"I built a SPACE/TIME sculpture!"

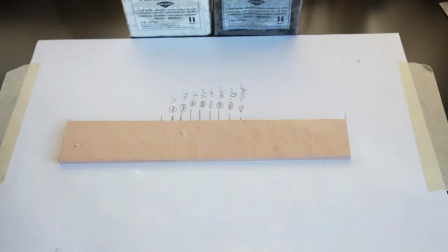After a base layer of skin tone, I start building the most complex part of the loaf, the mouth.
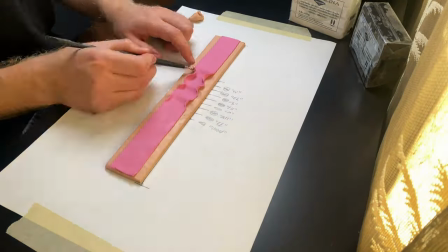I want to go from a closed mouth to the mouth shapes of the voiceover.
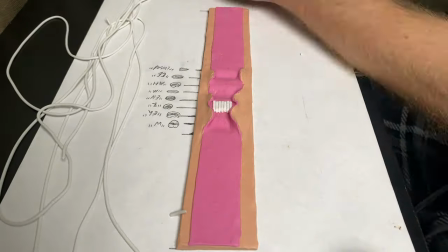I'm imagining the world line that the mouth would make going from a closed mouth to the first mouth shape, from the first mouth shape to the second mouth shape, and so on.
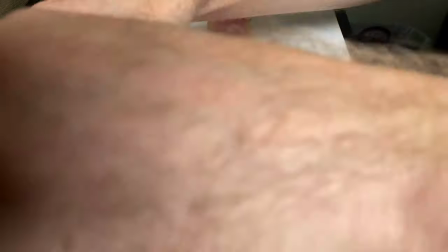This is just a process of stopping to imagine the flow of the changing shapes and how the face of the block will look when it's sliced.
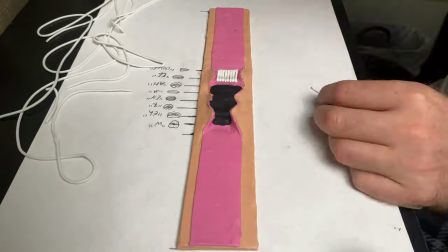I slowly shape the clay and fill in empty spaces with black clay that will work as the empty space inside the mouth.
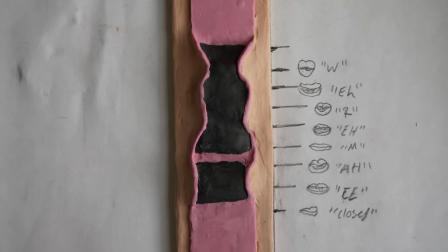This is how the finished bottom jaw looks. The top half follows the same process and it ends up looking like this.
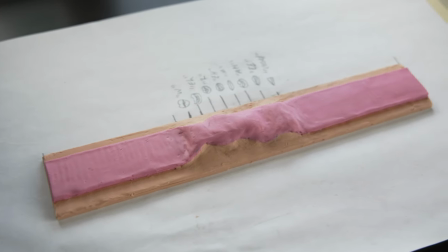If I were to slice this right now, it would be a disembodied mouth saying the words, where am I?
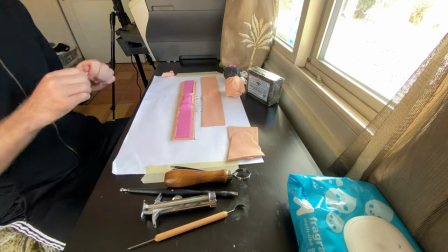Which would be pretty funny, but I want to make the entire face, so onwards we go.
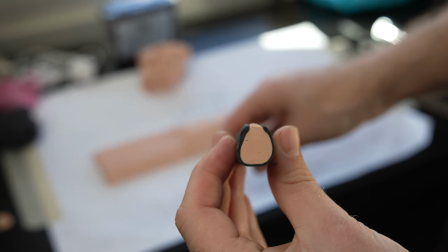The nose doesn't change shape during this animation, so it's much easier it just changes placement depending on how open or closed the mouth is.
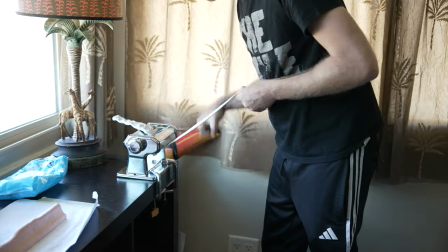For the eyes I'm going to keep it simple and cartoony.
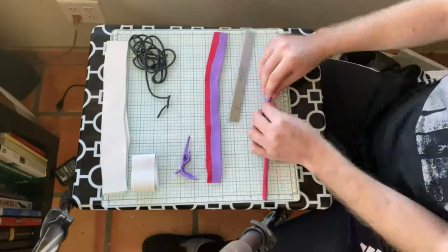An easy cartoon eye is just a thin black tube wrapped in a sheet of any color and then wrapped with thicker sheets of white clay.
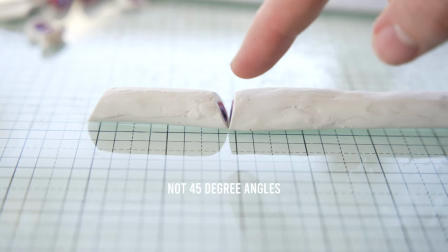It should look something like this. To make the eyes blink I just cut 45 degree opposing angles and fill in the empty space with skin tone clay.
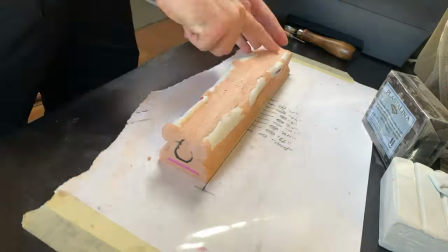As you're slicing the eye will disappear and then reappear giving the illusion of a blink.
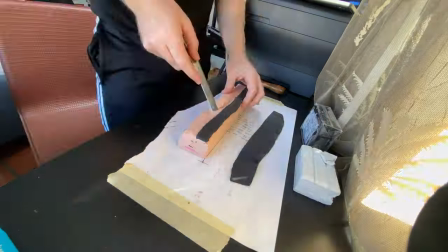The eyebrows are also simple and are just thin black sheets that I flow into different angles depending on what emotions I want the face to convey throughout the animation.
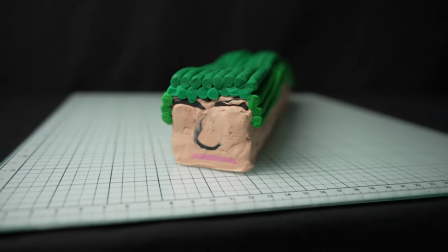After filling in spaces and giving him long green hair tubes, it's done. Also, don't worry, it looks much better after being sliced. It is time to slice the loaf, but first, thank you for making it this far in the video. If If you like this content, please tickle the like button.
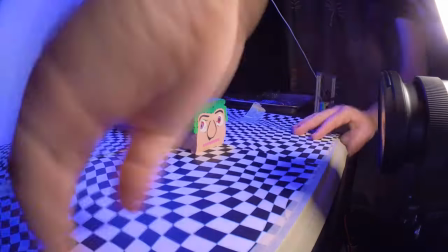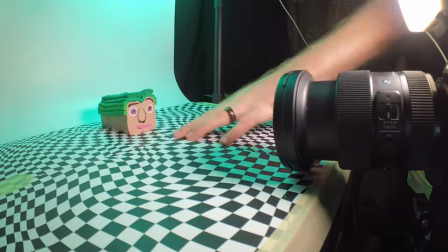Where am I?
Wow, that was really nice. So a couple key things to mention about this animation is that I actually sliced the block backwards by mistake. So I ended up having to reverse the animation so that the lip sync still matched up. Plotting the mouth shapes on the piece of paper isn't an exact science, but more of an art form. Because of that, the lip sync didn't perfectly match, and I just ended up having to speed it up to 24 frames a second and it matched almost perfectly. I think it turned out great and as always thank you for watching but before you go I just dropped a
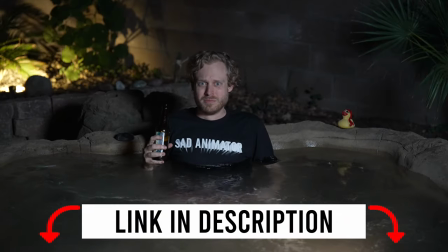sad animator t-shirt in my merch store for all you sad boy and sad girl animators out there. And with that I'll see you in the next video. Goodbye!